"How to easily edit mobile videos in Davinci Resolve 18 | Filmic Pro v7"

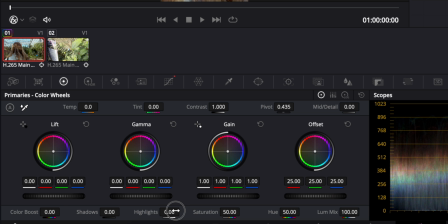[12:18]
So let's go over here to our color wheels and bring down the highlights just a little bit.
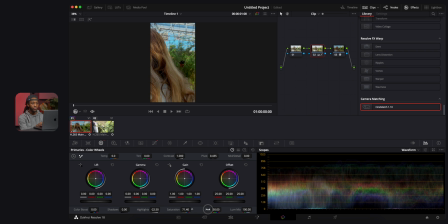[12:25]
We're also gonna bring in a little bit more saturation. And honestly, that looks pretty good to me.
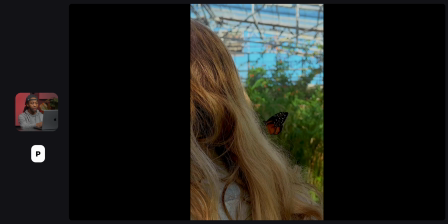[12:33]
So you can hit P to play full screen, and you can see what the video actually looks like. Now on this next node, I'm gonna show you guys a really cool trick. One of the biggest issues about iPhone footage is over sharpening. So there are a few different ways you can fix this. The first way is by actually shooting with a cine bloom filter that is gonna take off that digital sharpening whenever you're shooting real time.
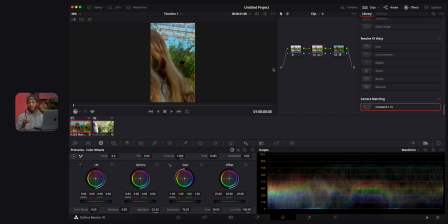[12:56]
Now the other way is by doing what I'm about to do right now, which is basically faking like you have some type of cine bloom filter on it to soften up the image a little bit.
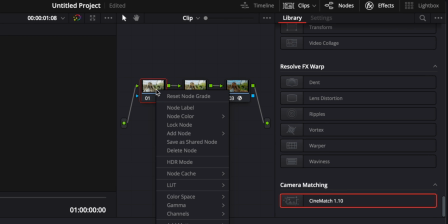[13:05]
So what we're gonna do is actually go over to this first node. We're gonna right click. We're gonna go down here and hit add node parallel, and then we're gonna bring these guys over just so we can see our node. We're gonna grab this guy right here, right click, and we're gonna click this button down here that says morph into layer mixer node.
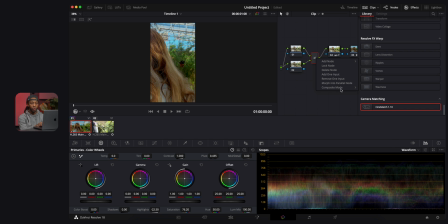[13:24]
Next, we're gonna go right back up and we're gonna do composite mode screen.
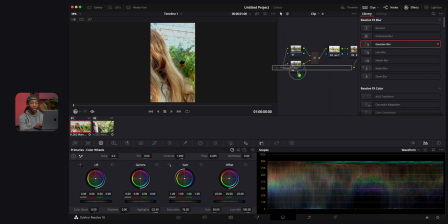[13:29]
Now next, we're gonna scroll over here in our effects to Gaussian blur. We're gonna throw that on this second node right here, and we're gonna select that second node. We're gonna go over here and turn this all the way up. Now last, we're gonna close out of effects.
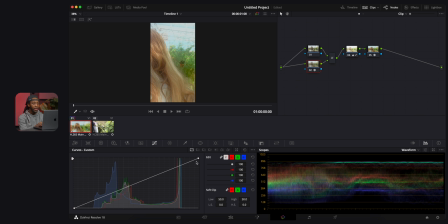[13:44]
We wanna go over here to our curves, and then we wanna bring this down as much as we want.
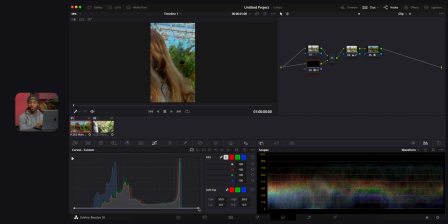[13:51]
Now honestly, you don't have to have this turned up very much to see the effects. So as you can see, if I turn this up a little bit, you can see that it's basically softening your image. Now the very last thing I'm gonna do to take off some more of this sharpening is by going over here to our blur.
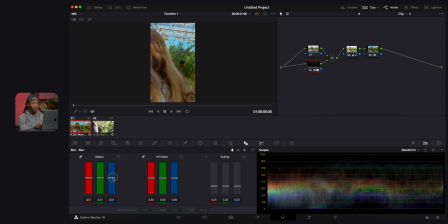[14:07]
And I'm actually gonna turn this up a little bit. That's just gonna blur the image just a little bit more.
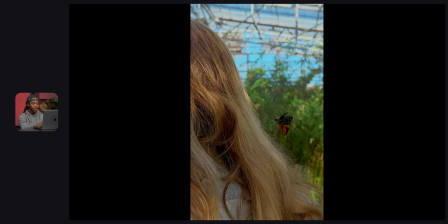[14:13]
I'm gonna do 55, and you can see that it took off quite a bit of that sharpening.
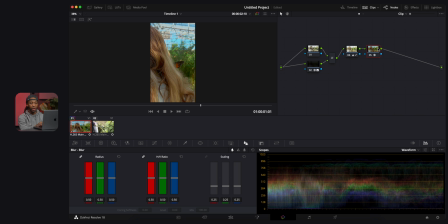[14:18]
Last, I'm just gonna go right back over here and make sure that there are no settings that I can turn down sharpening for in case this is applying some pre-sharpening that I'm not aware of. Now, I did leave this out earlier whenever I was talking about the Cinematch.
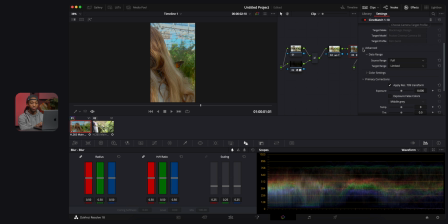[14:31]
If you go over here and select the profile again and turn on effects, and you go down under Advanced, you want to make sure you turn this on to limited. That again is going to make the image just a little bit brighter. It's going to take away some of that sharpness that makes it look like an iPhone.
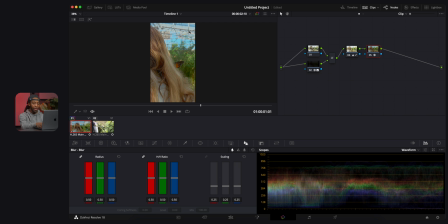[14:47]
And that is pretty much it. I'm pretty happy with this image.
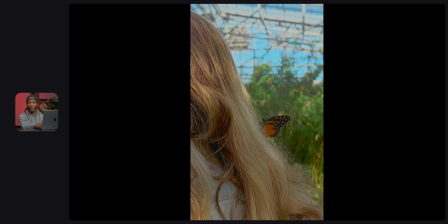[14:52]
You could do a lot more to it, and if you guys are interested in some more color grading, you can definitely check out the link right above me where I show you different options of actually stylizing clips like this.
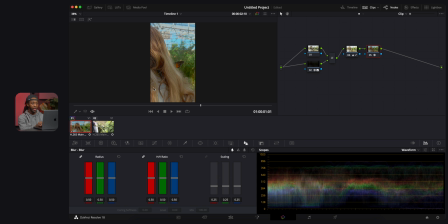[15:01]
But for now, we're gonna move over to our last clip, and guess what?
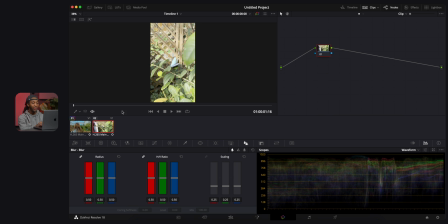[15:04]
Since we already color graded this guy and they came from the same environment, all we have to do is right click and hit apply grade, and we're done. You can actually do this on all of your clips and just copy over the grade and then adjust as needed.
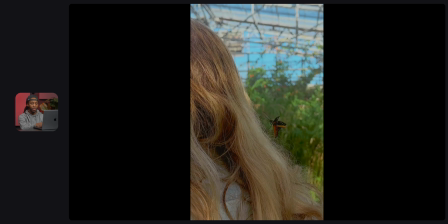[15:21]
I actually think that this looks pretty good, so I'm not gonna do any adjustments at all. I'm really happy with this image and how it came out. If you guys have any questions, please ask me in the comment section below, or if you have any video ideas that you guys would like to see on this channel, you can actually submit them below using a link in the description that actually allows you to submit those video ideas so that I can see them and possibly make them on this channel. Now, with that being said, if you guys are interested in some more mobile content creation, or you're interested in the new Filmic Pro V7, then go ahead and check out this playlist right over here.